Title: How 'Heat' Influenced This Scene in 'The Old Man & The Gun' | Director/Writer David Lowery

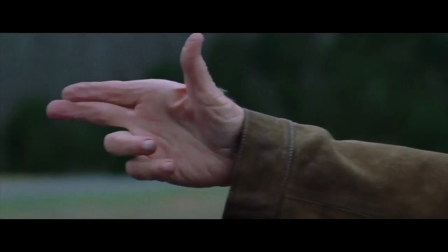Hi, my name is David Lowery. I wrote and directed The Old Man and the Gun.
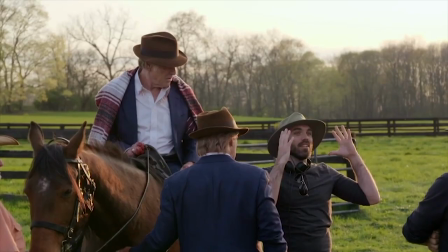When I was first conceiving of The Old Man and the Gun and thinking about how to translate this true story into a movie,
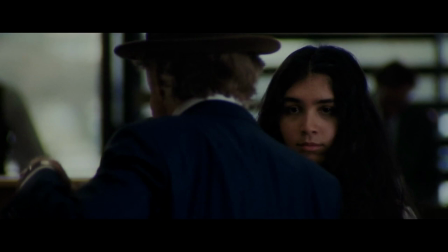I knew that the cop and the robber were going to have to meet, even though in real life they never did.
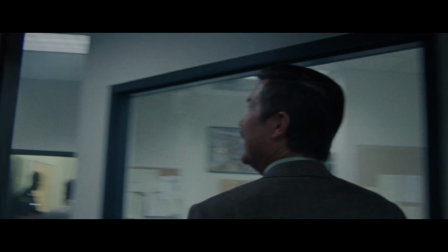John Hunt is a real guy. He was an advisor on the movie. He really did pursue Forrest Tucker, but they never actually crossed paths.
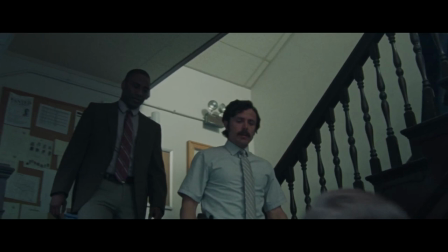JOHN HUNT, where is he? There he is. Looks like your rainy day robber's out again.
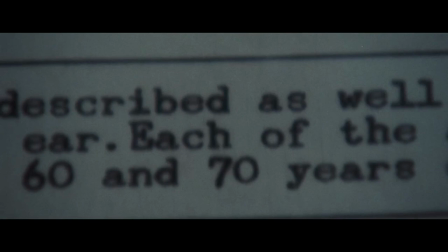Because this was a movie, I just felt it had to happen. That's one of the things that you just want to see happen.
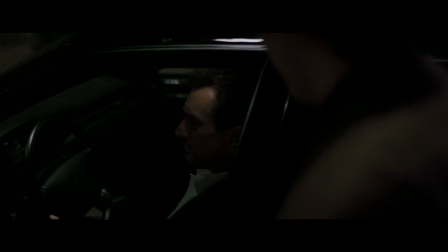And heat is the perfect representation of that type of scene.
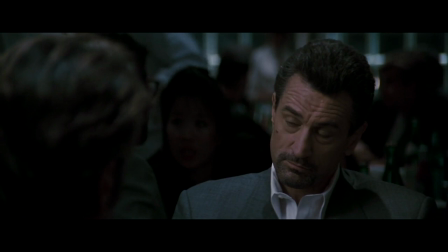How you doing?
You know, the type of scene where you have two really great actors playing a cop and a robber who are in opposition to each other,
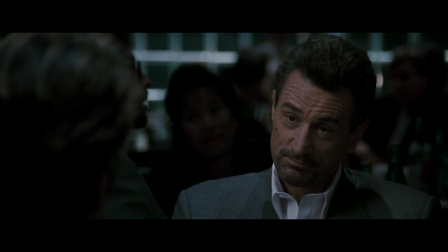who also like each other, who sit down and have a conversation in which you just learn how much they respect one another.
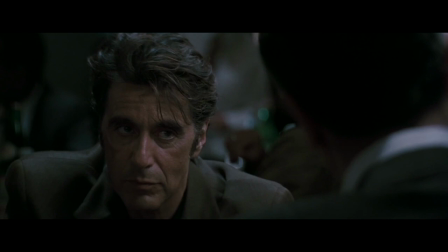It's that or we both better go do something else, pal.
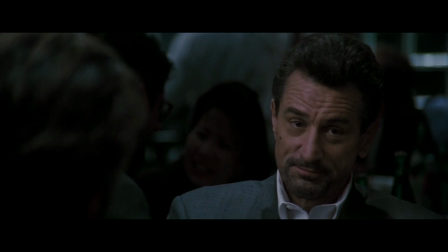I don't know how to do anything else. Neither do I.
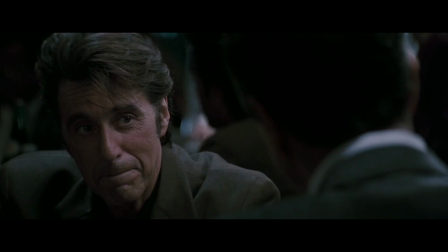I don't much want to either. Neither do I. It's just one of the greatest scenes of all time.
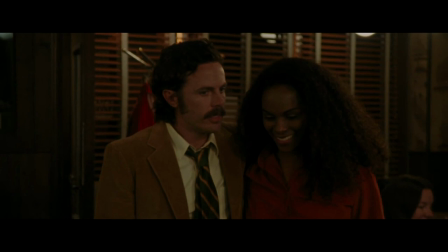I think Heat's one of the greatest movies of all time, period. So I was definitely tipping my hat towards it when I conceived of that scene.
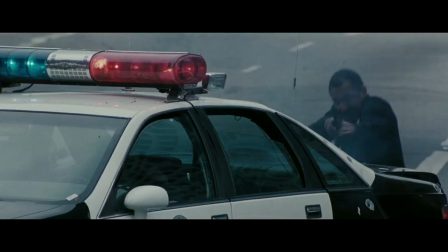But I also know that I am not Michael Mann and that my Cops and Robbers movie was not going to be Heat.
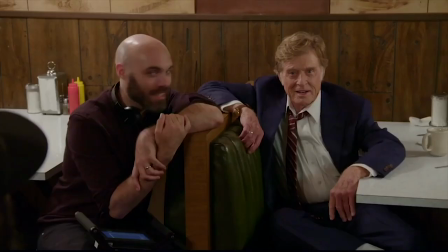And so I had to figure out a way to do it my own way. And it was probably the scene that got worked on the most all the way up until the day we shot it
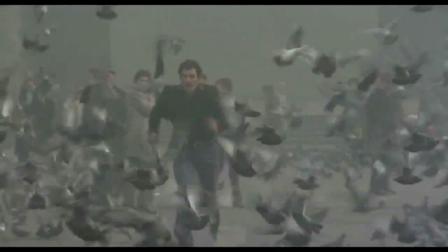because there were versions of it where that confrontation led to a chase
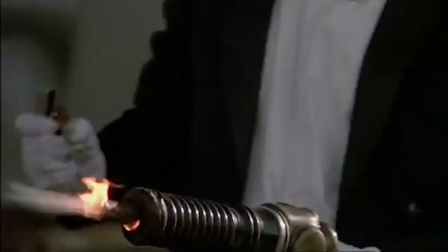or led to an arrest or led to a more climactic confrontation because sometimes you just feel like that's what the audience is gonna wanna see or that's what the movie needs.
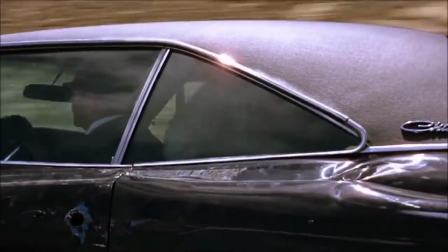And it never felt right doing that. I had so many versions of the script where that did happen and people liked them.
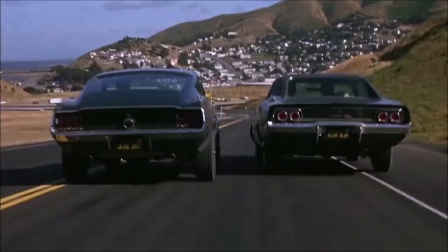People were like, great, I'm glad you finally made the choice to have them like have a car chase after that scene and
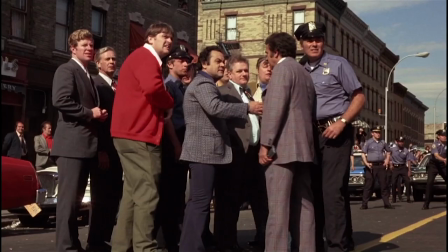The reason that they were both there at the same time kept changing sometimes I was okay with it being a coincidence other times I felt there needed to be like a
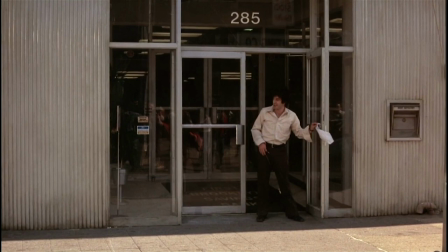stakeout aspect to it
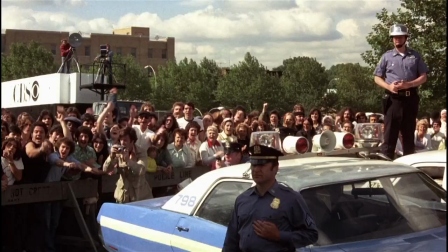There were all sorts of different variables, but the actual content of the scene was always kind of the same so,
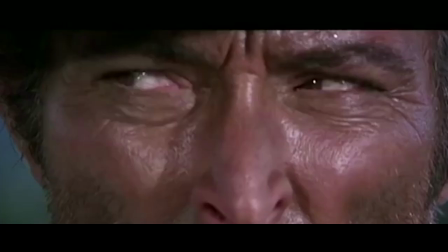you know, we finally settled on the script, you know, probably like two weeks out from shooting that scene and And finally I decided,
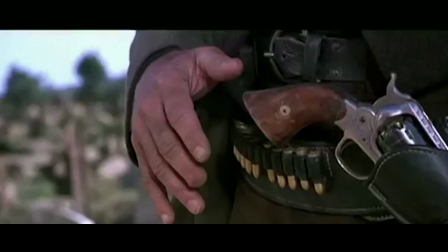look, we don't have time to shoot a car chase anyway, let's just have the scene be this confrontation, and somehow it's going to end.
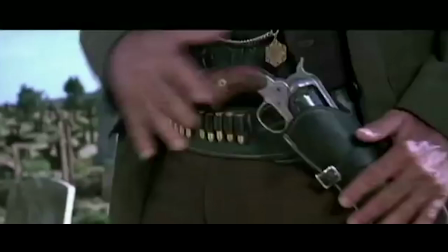I don't know how it's going to end, but it's going to just end in a very nonchalant sort of way.
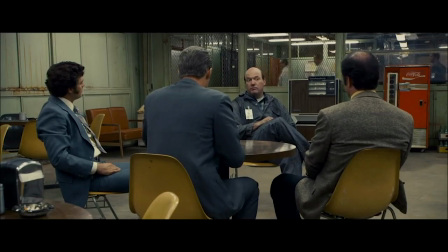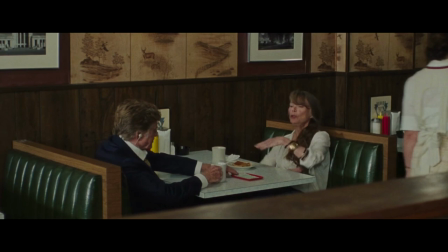And then we had the diner that we'd already previously established pretty thoroughly.
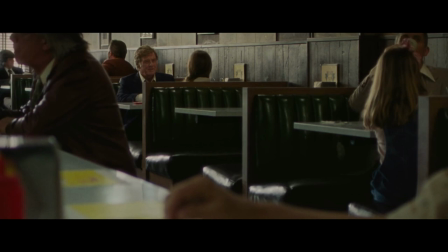When we shot the scene earlier in the film where Robert Redford and Sissy Spacek meet.
What do you do then? Well, that's a secret. Oh, is it now?
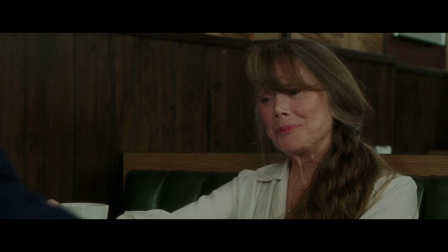Yeah. And why is that? Well, because if I told you, you probably wouldn't want to see me again. Who said I was gonna see you again? Would you?
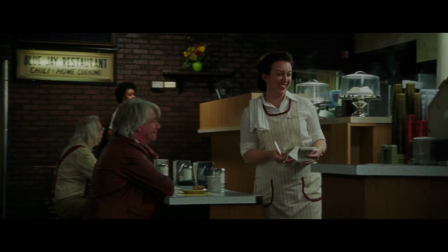When you go back and watch that scene, we sort of like block that scene so that you gradually understand the entire space.
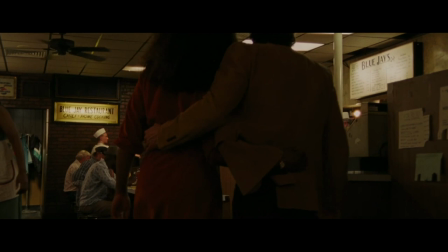And at the time, you're not processing it that way, but we are sort of like introducing the entire geography of that diner so that later on when we're back there again with John Hunt,
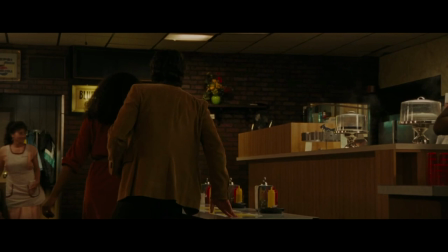you know exactly what's going on in terms of how the space works. I love, you know, when you have like a space that you know at that point in the film,
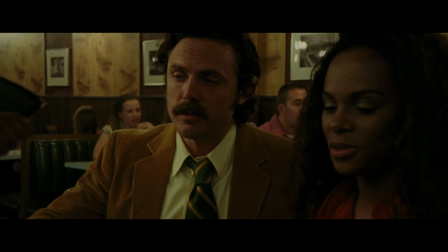like just being able to play around with it and kind of build a little sense of suspense and expectation in terms of two parties being in the space at the same time.
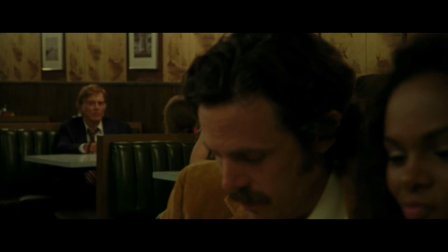The idea that Forrest Tucker and John Hunt would both be there at the same time and one would be aware of it, the other one wouldn't.
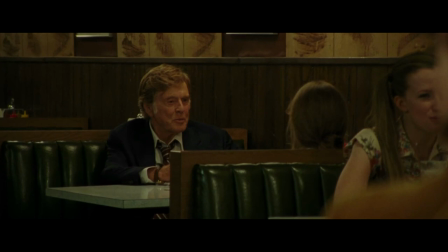The way we blocked that scene was partially dictated by the diner itself but also that's just how those scenes work.
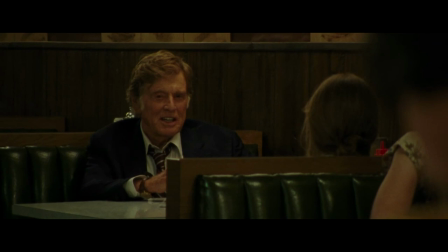You just want to sort of like have the fun of seeing one person and realize something that the other person doesn't know.
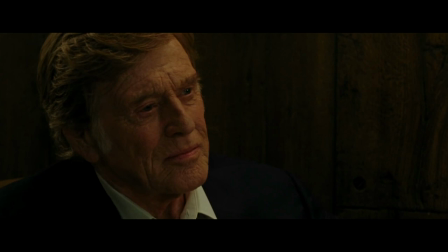That's always was just incredibly satisfying. And it had this hallway leading back to the restroom, and then there was an exit in the back.
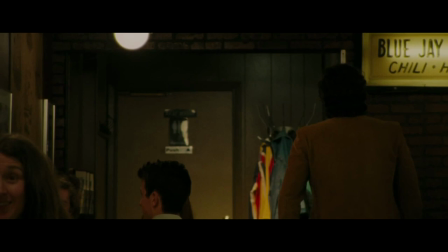And I was like, well, let's put the scene in this hallway so that they're at opposite ends of the hallway, and then at the end of the box, you just walk out the back door.
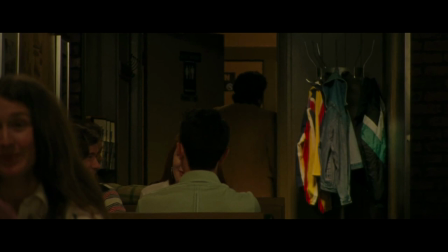And even then, I was like, and then maybe Casey can chase after him and then decide not to go after him.
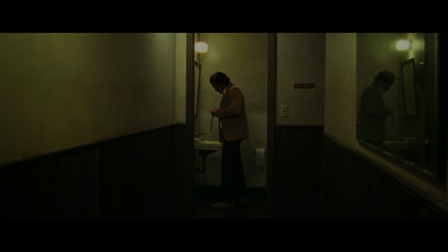I didn't know how to end it after that, but I was like, we'll use that hallway. And we had to rebuild it on a stage because it wasn't actually big enough. And then we just sort of started shooting it.
Didn't I see you on TV?
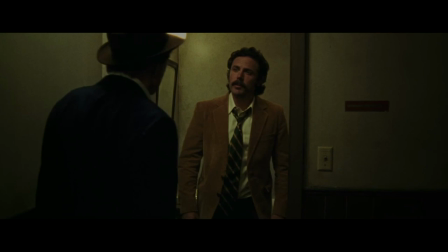And halfway through the morning, I just remember telling Casey, don't try to, like, be a cop anymore.
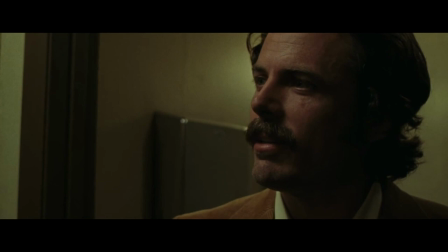Just be a fan.
Oh, maybe. No, I think so. You were involved in that, what were you called it? Over the Hill Gang, right? Yeah. Yeah. Did you catch him?
Just be delighted that this guy is here.
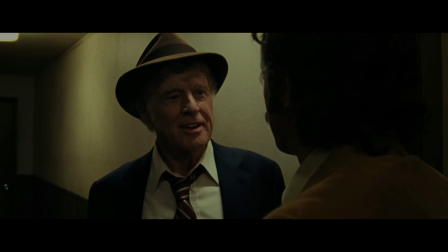Not yet. Hmm. You close? Oh, we're getting there.
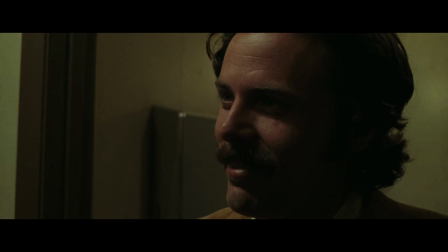Excuse me, I don't want to be rude here, but straighten this out a little bit. and maybe play it like you're just meeting Robert Redford for the first time.
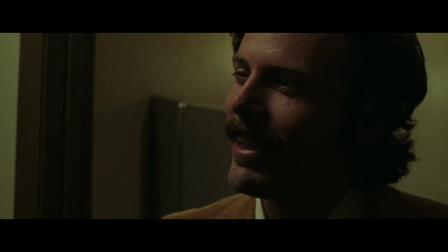Oh yeah? Yeah. There you go, looking sharp.
And so that's what he did and that's what's in the movie. It's just like that look of sheer delight crossing his face and that delight was all we needed.
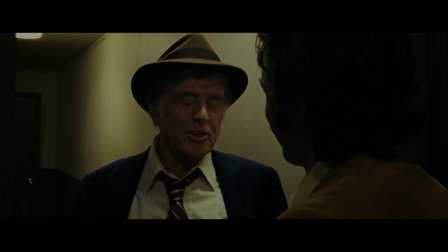That trumps any sort of need for there to be a chase or for him to do his job as a police officer.
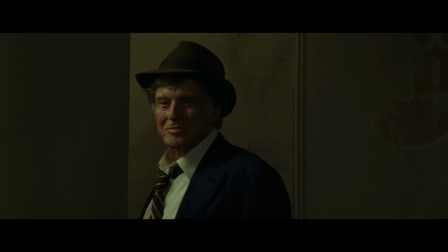It is just some guy being starstruck in the moment of meeting some guy who he's admired.
Forced.
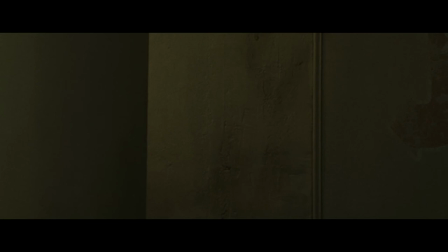I know what I'm doing. and that was all the scene needed.
At that point, Robert Redford could walk out the back door in case he could go back to his dinner or didn't need anything else.
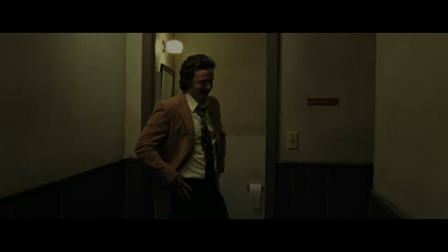The scene was so clearly over as soon as Bob walked out that back door.
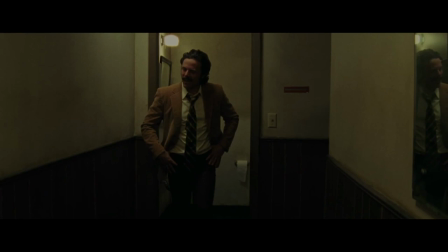So that was one of those great days where you just don't know how something's gonna work, but then once all the pieces are there, it just clicks into place in just the right way.
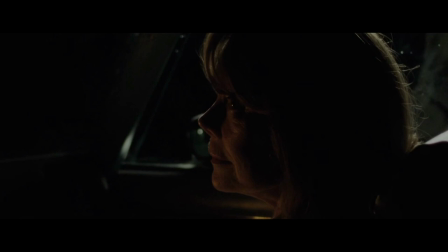It's a nice reminder that if you have the right ingredients and just one little bolt of inspiration in the moment, that you can really make something special.
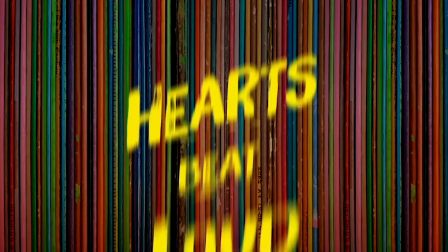Hi, my name is Eric Lin, I'm a New York-based cinematographer of films like Hearts Beat Loud and The Sound of Silence, which was in competition at Sundance this year.
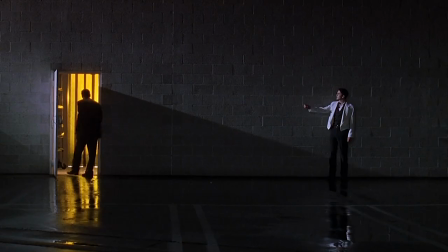For me, lighting is how you get into the subjectivity of a story.
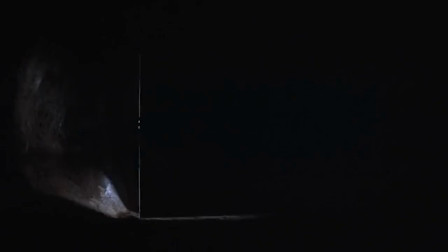It's like, how are the visuals giving us access to the characters, to the story, to their arc.
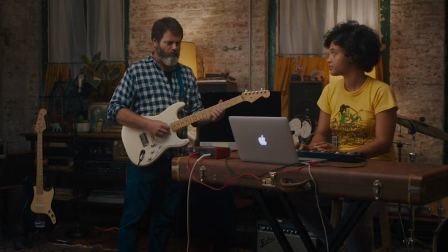So, for Hearts Beat Loud, I wanted the lighting to kind of track the emotional arc between Frank and his daughter.
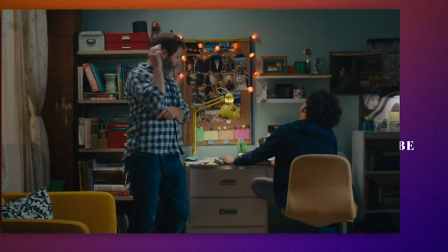They're, you know, cohabitating, but in very kind of separate worlds, and, you know, I wanted the lightning to accentuate that kind of difference.
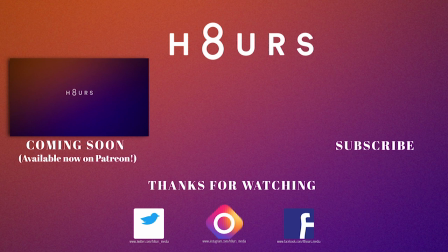So you know, it's in these ways that I'm always trying to accentuate the subjectivity of the character.